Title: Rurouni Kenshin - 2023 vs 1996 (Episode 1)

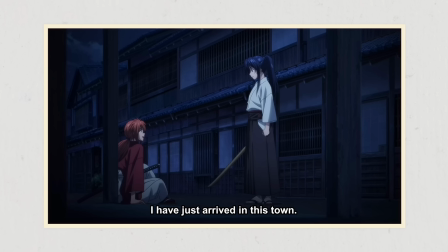4:07 It also communicates Karu's independent, strong-willed nature equally as well. Like when she chews Kenshin out, Wada threw the principle of spacing, spaces the drawings far apart to make the movement erratic and forceful.
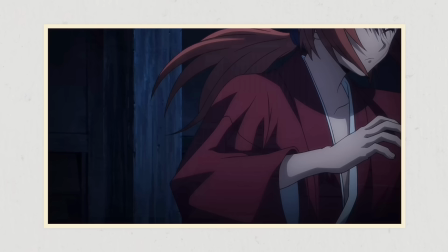4:20 And a still drawing of a character just blankly staring at a sword doesn't convey any of that. For the most part in the new take, the only thing that moves in this section is the lips. Now, we'll say I'm not going to pretend everything I praised was a standard Kenshin episode because
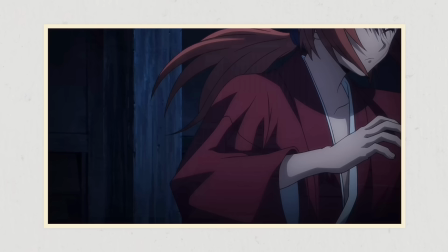4:35 by the second one for dialogue it's very much a lot of stills with a little bit of movement here and there.
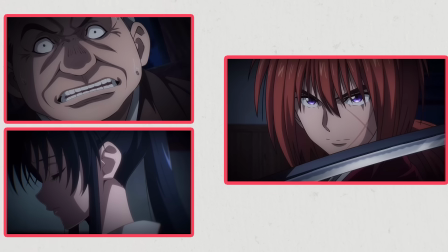4:41 But the difference here is that this is the first interaction between the show's two key characters.
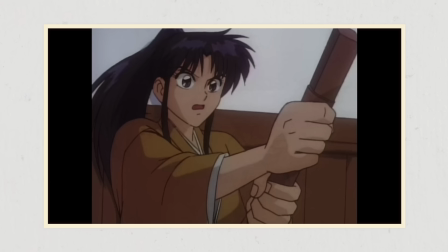4:46 There's an extra level of importance and yet in the remake it couldn't feel any more like your everyday anime conversation. Now there's this thing called storyboards that can help some of that. Take early One Piece. There is next to no animation in a lot of the dialogue scenes, but directors would often get creative and frame conversations in interesting or sometimes intense ways.
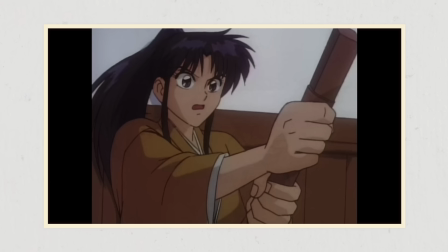5:06 But here, even the storyboard is flat and in the original there's a lot of tight tilted camera angles used like when Karu charges forward or Kenshin slips. It's purposely done to give the audience little information so the actions feel unpredictable and thus sudden.
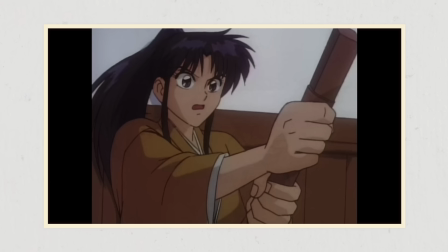5:22 It brings a sense of excitement to the scene, but again in the new take it's very straightforward and open in how it presents things and look I can
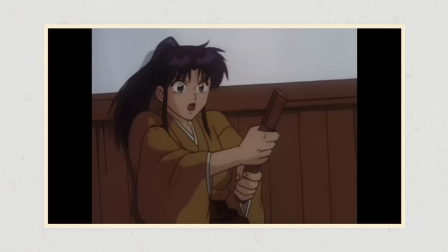5:30 definitely appreciate the good character art this episode isn't short of that but that only goes so far anyways moving forward to the action with monster
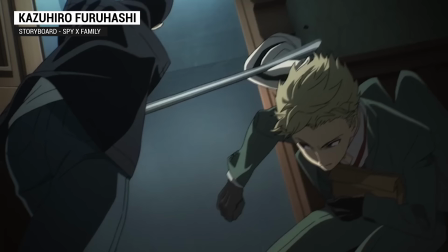5:37 man in this case storyboard good the original anime much like the manga the guy's looking down on everyone but for the remake the director Yamamoto really exaggerates his stature by having him completely tower over so props there and nice use of colour for shot Karu as well.
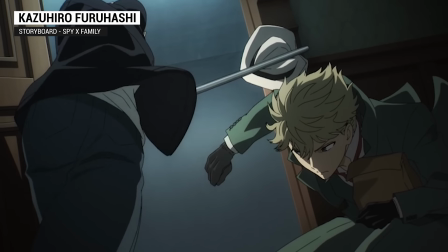5:53 Probably a bit more appealing than the old dated inverted colours. Two thumbs up. The animation, it's again fine.
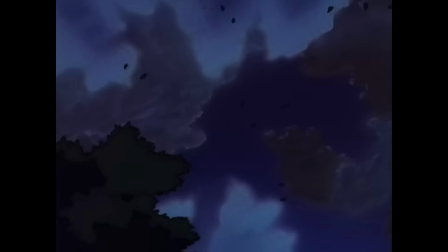6:00 The clashes and both are impactful, all the bright sparks contrasted against the dark night sky makes for some cool imagery,
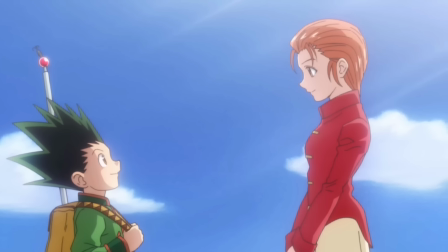6:06 but the rest of it is just rudimentary in the remake. Like on the fallback the motion is linear, while in the original there's a nice arc.
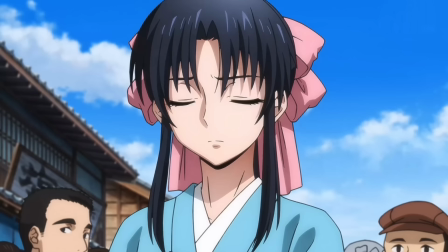6:14 After the second hit there's a full range of expressions. As Karu hits the wall the hair is loose, the head moves separately in relation to the body.
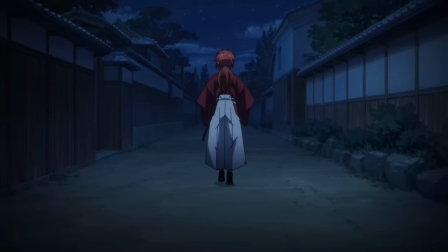6:20 Then the animator goes to the effort of doing an animated zoom-in. It's great stuff.
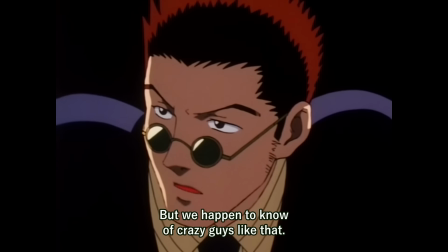6:25 Remake, limited expressions, the whole body, even the hair, all sort of move together at once, creating a stiff motion.
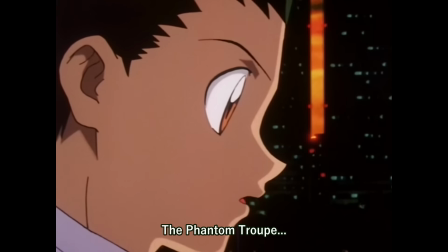6:32 It simply lacks nuance. And to make a long story short, that's this whole, whole thing in a nutshell.
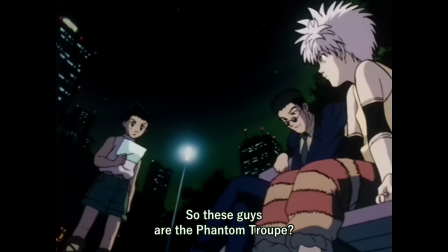6:38 Let's take direction for the original episode, handled by Kazuhiro Furuhashi, regarded as one of the top directors of the 90s, still kicking around,
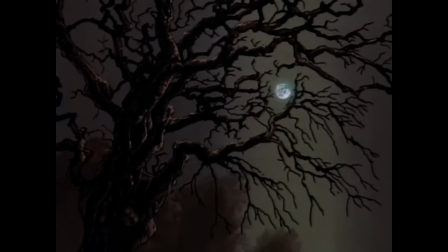6:46 directed Spy Family,
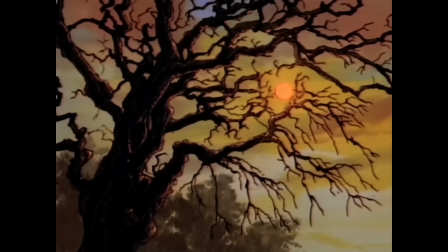6:47 and one area of his work that truly immerses you into anything his finger touches is how he treats background art and the environment as something alive and
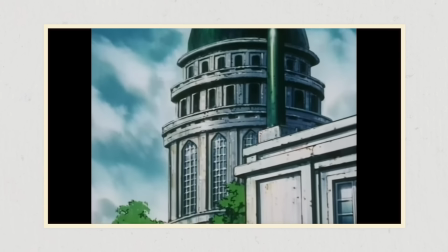6:55 not just a flat pretty object. The usual anime formula for this area and and this episode is pretty simple.
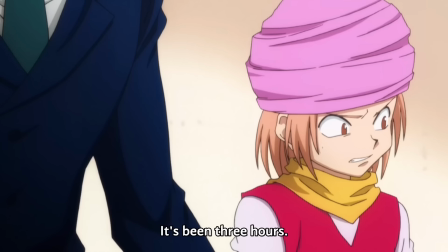7:02 This scene is at nighttime, this scene is at daytime. That change in time isn't something the audience sees but it's a sharp visual cut rather than an
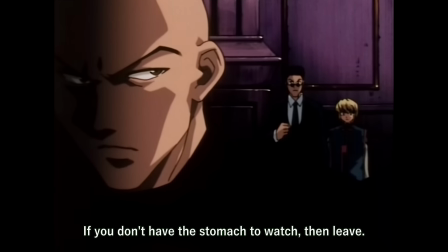7:10 observable transition and the latter is what you constantly get throughout Forohashi's work.
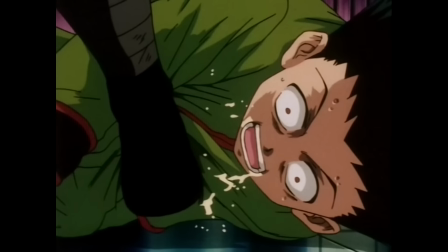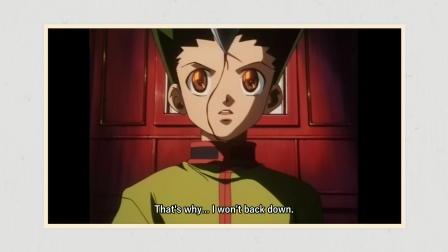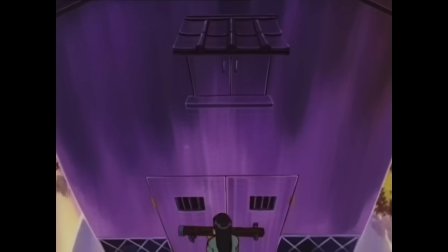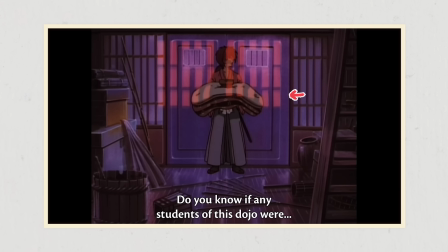7:31 It seems so simple when you realize it, but boy does it help in creating a distinct atmosphere between scenes while in the most natural of ways.
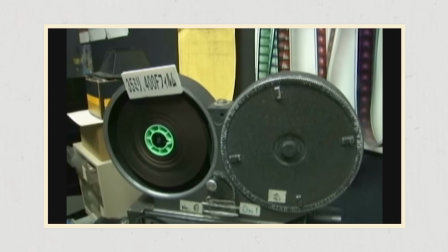7:38 For Ahashi's involvement, particularly in the Gone vs Hanzo episode in Hunter x Hunter, is a great example and one that I'll gladly bring up again.
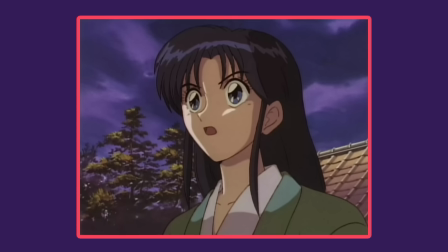7:46 Now in that one there was the inclusion of a day cycle. It starts off around midday and gradually the sun shifts before setting into a vibrant afternoon. The manga and the 2011 take tell you that time has passed. Furuhashi shows it.
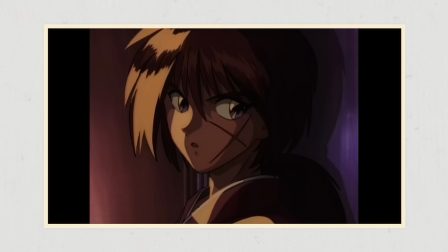7:59 It's also a clever visual cue to frame the importance of this moment. Up until that point, the environment had been soaked in a cold, dark palette.
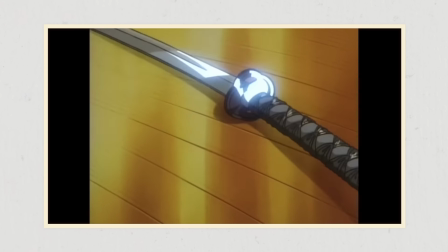8:06 It's a brutal beatdown and the colours accurately reflect that. And by the end, when Gon displays his resolve, the victory, it's bright, it's warm.
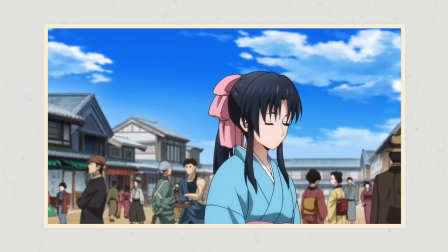8:14 And there's a similar touch in this episode.